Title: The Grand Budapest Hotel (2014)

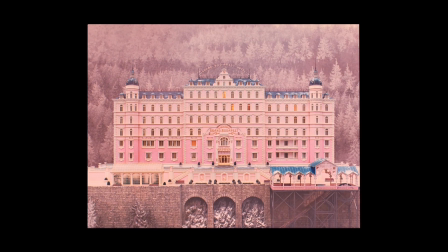3s
The Grand Budapest Hotel, directed by Wes Anderson, tells the story of Gustav H.,
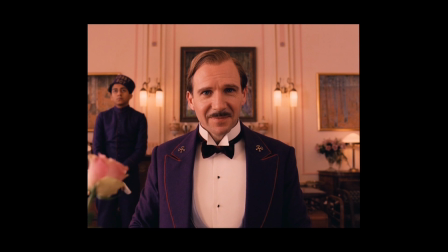8s
a legendary concierge at a hotel between the First and Second World Wars,
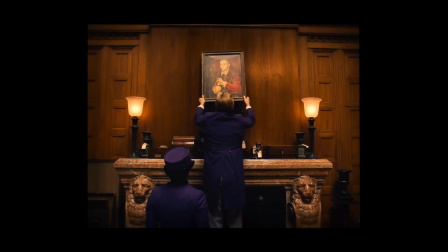12s
and Zero Mustafa, the lobby boy who becomes his most trusted friend as they deal with theft,
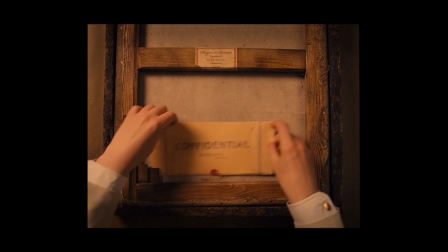17s
murder, and the battle for an enormous family fortune.
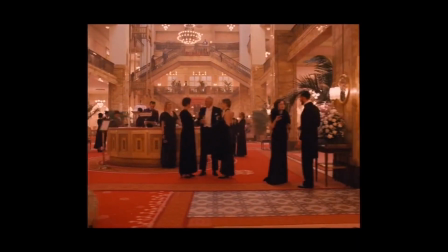20s
This is a movie I could watch multiple times and still thoroughly enjoy, and I think it has a lot to do with the way the film was shot,
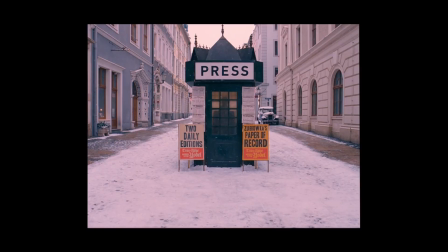27s
the pacing of the story, and the overall route taken in regard to relaying the story to the audience.
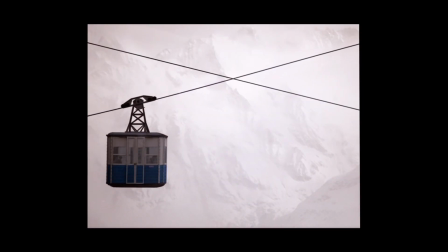32s
Anderson is a director who is well known for his unique and original stylistic approach to filmmaking, and what he achieved with the Grand Budapest Hotel is no exception.
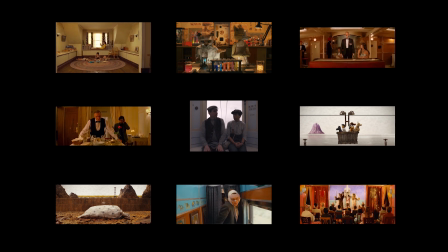40s
One of the most notable features in Anderson films is his use of symmetry when it comes to framing shots.
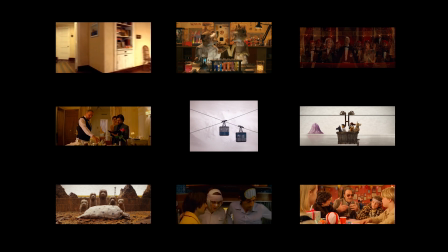46s
Not only does this make the film visually appealing, but it often aids the viewer in understanding who or what is the focal point of the scene.
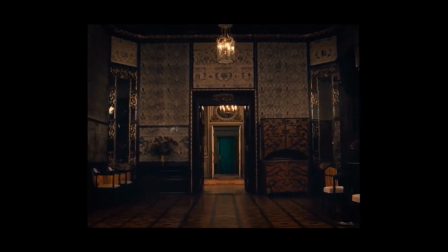53s
This stylistic choice is not only utilized in the Grand Budapest Hotel, but built upon by Anderson also using frames within frames when setting up his shots.
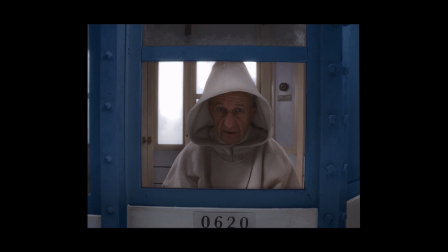62s
Framing within a frame is another method of drawing attention to a particular point in a shot
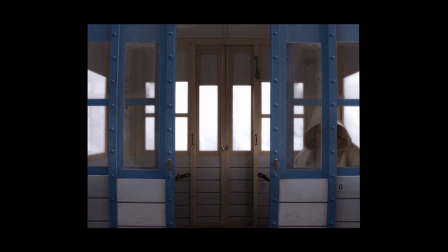67s
by finding a shape within the scene that will create a border around the focal point being emphasized.
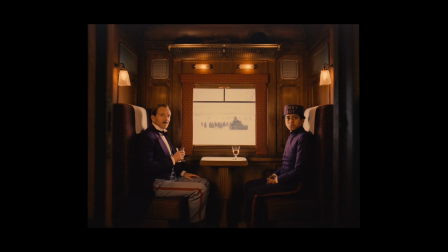71s
In the context of the film, this can be taken as a callback to the item that these characters are so fixated on,
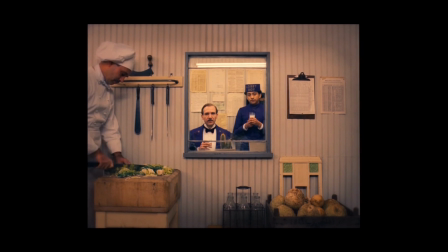77s
the boy with apple painting, by placing the characters in such a way that mimics the idea of a painting in a frame.
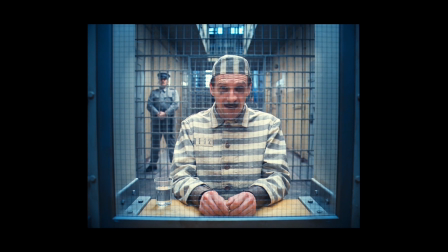83s
The choice in framing can also be seen as a way to highlight the idea that the film focuses on a retelling
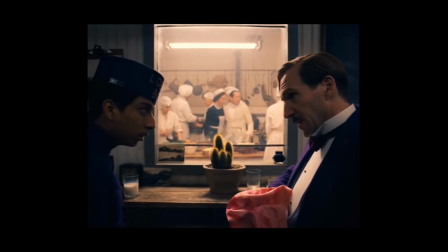89s
of memories and stories very similarly to how paintings capture specific moments and can convey a story.
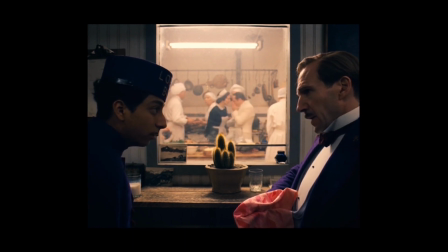95s
With the framing keeping the audience focused on what the most crucial element is for each scene,
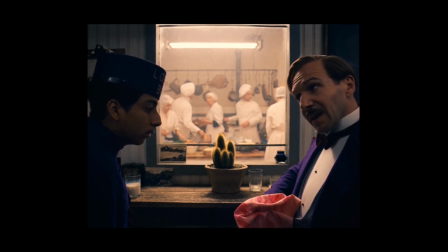100s
the next aspect that contributes to the overall effectiveness of the Grand Budapest Hotel is pacing.
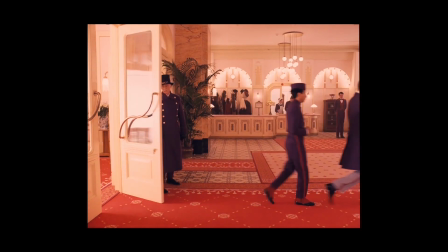105s
The characters in this film move fast
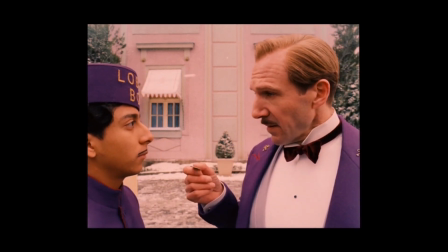110s
and talk fast.
Run to the Cathedral of Santa Maria in Brucknerplatz, buy one of the plain half-length candles and take back 4 Klubecks in change.
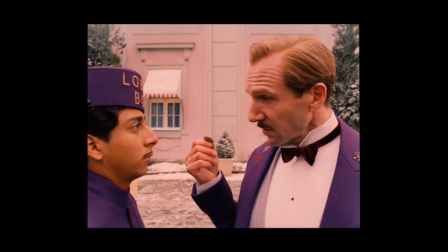118s Light it in the sacristy, say a brief rosary, then go to Mendel's and get me a courtesan au chocolat. If there's any money left, give it to the crippled shoeshine boy.
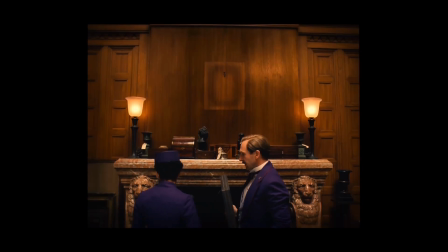124s
But by dispersing scenes every so often that leave room for little actions or strips
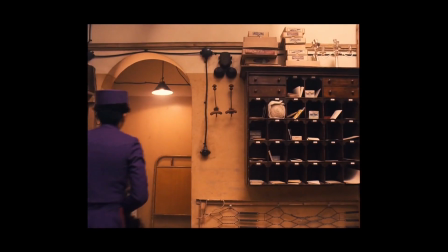129s
of dialogue to be included that aren't entirely necessary but also aren't distracting,
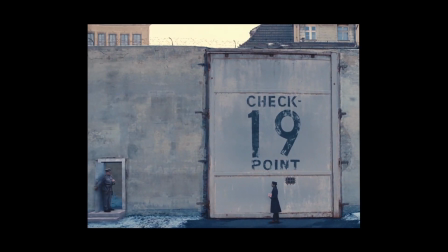133s
it enhances the comedic or dramatic effect of the story. Since this film is trying to convey a multi-layered story to the audience,
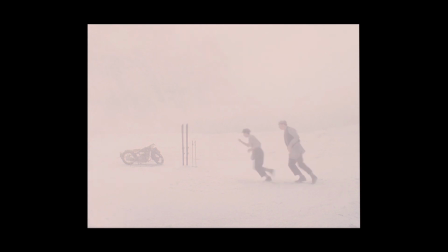140s
those extra moments that are provided can help further character development and gives the audience little glimpses into who these characters are and how they behave outside of the events that are being retold.
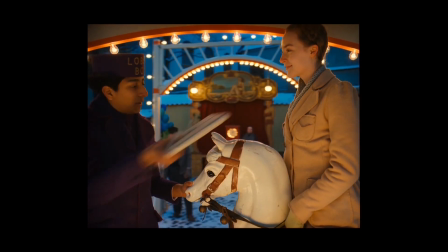149s
Things like Zero telling Agatha what her present is before she opens it.
Thank you. It's a book.
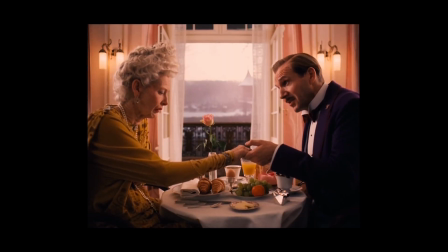154s
Gustav noticing the nail polish colors on Madame D pre and post-death.
Oh, dear God, what have you done to your fingernails?
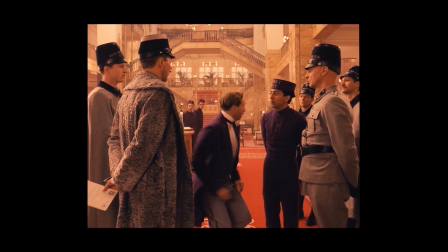160s I beg your pardon? This diabolical varnish, the colour is completely wrong.
The way the camera stays at a distance when the police chase Gustav instead of following the action.
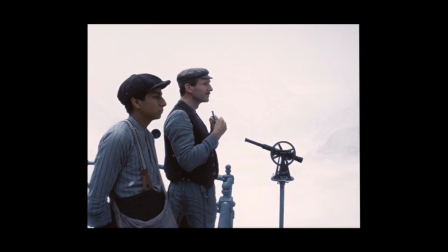168s Stop!
Or the moments Gustav and then eventually Zero apply cologne are a few examples of this.
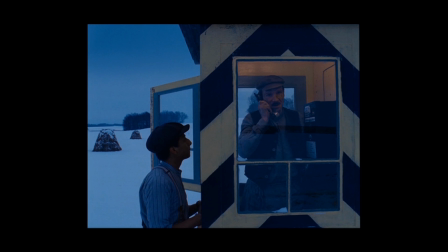178s
Even with the fast pacing and almost constant stream of information being given by either the characters or the narrator,
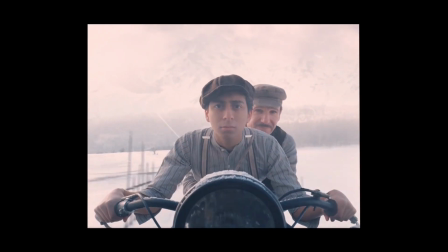184s
it serves to keep the audience engaged by challenging them to keep up with and digest the information they are being given.
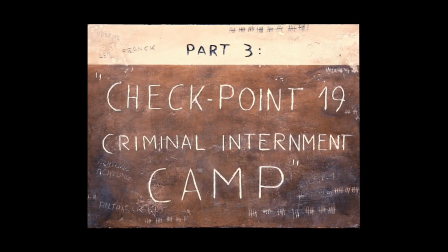190s
Like I mentioned previously in regard to pacing, this film takes on a multi-layered story type of structure.
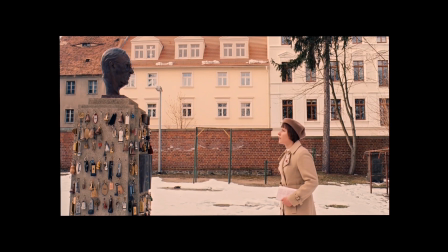196s
The film opens on a young girl with a novel visiting the grave of the author, which then leads to the author of said novel addressing the camera and taking the viewer back to his younger self,
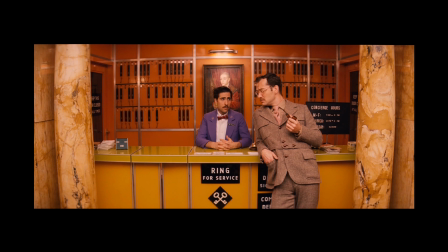205s
who is recounting his meeting with Mr. Mustafa, the current owner of the Grand Budapest Hotel,
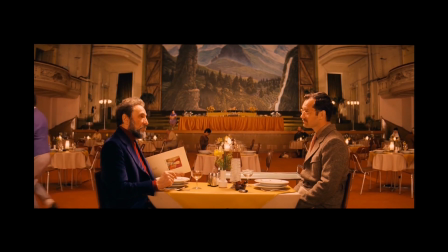210s
who tells the story of how he came to be so connected to Gustav and the hotel itself.
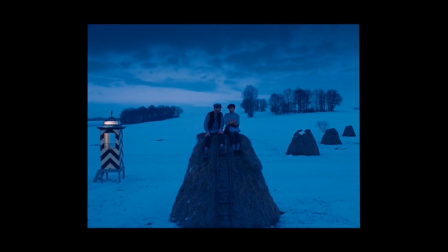214s
This layered approach to storytelling has the potential to be confusing, but the straightforward delivery of information that is given through the dialogue,
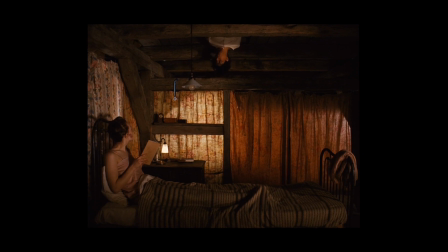221s
voiceovers, and camera movements keeps the audience in the know about the events that are taking place. This is definitely not a movie you can dedicate half of your attention to and still get away with the same level of understanding in regard to the narrative,
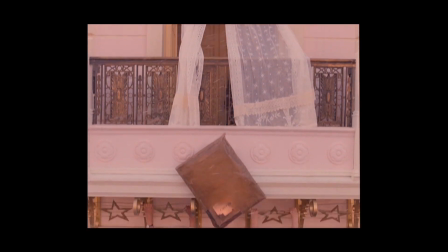233s
but it is also not a story that is entirely inaccessible to the audience.
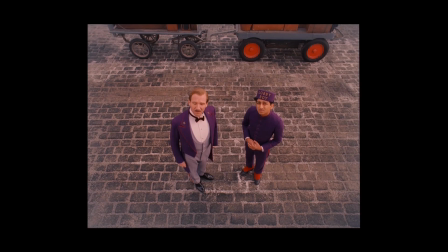237s
By that I mean that the story has a very good balance of delivering the necessary amount of information while not treating the audience like they are incapable of keeping up with a complex narrative.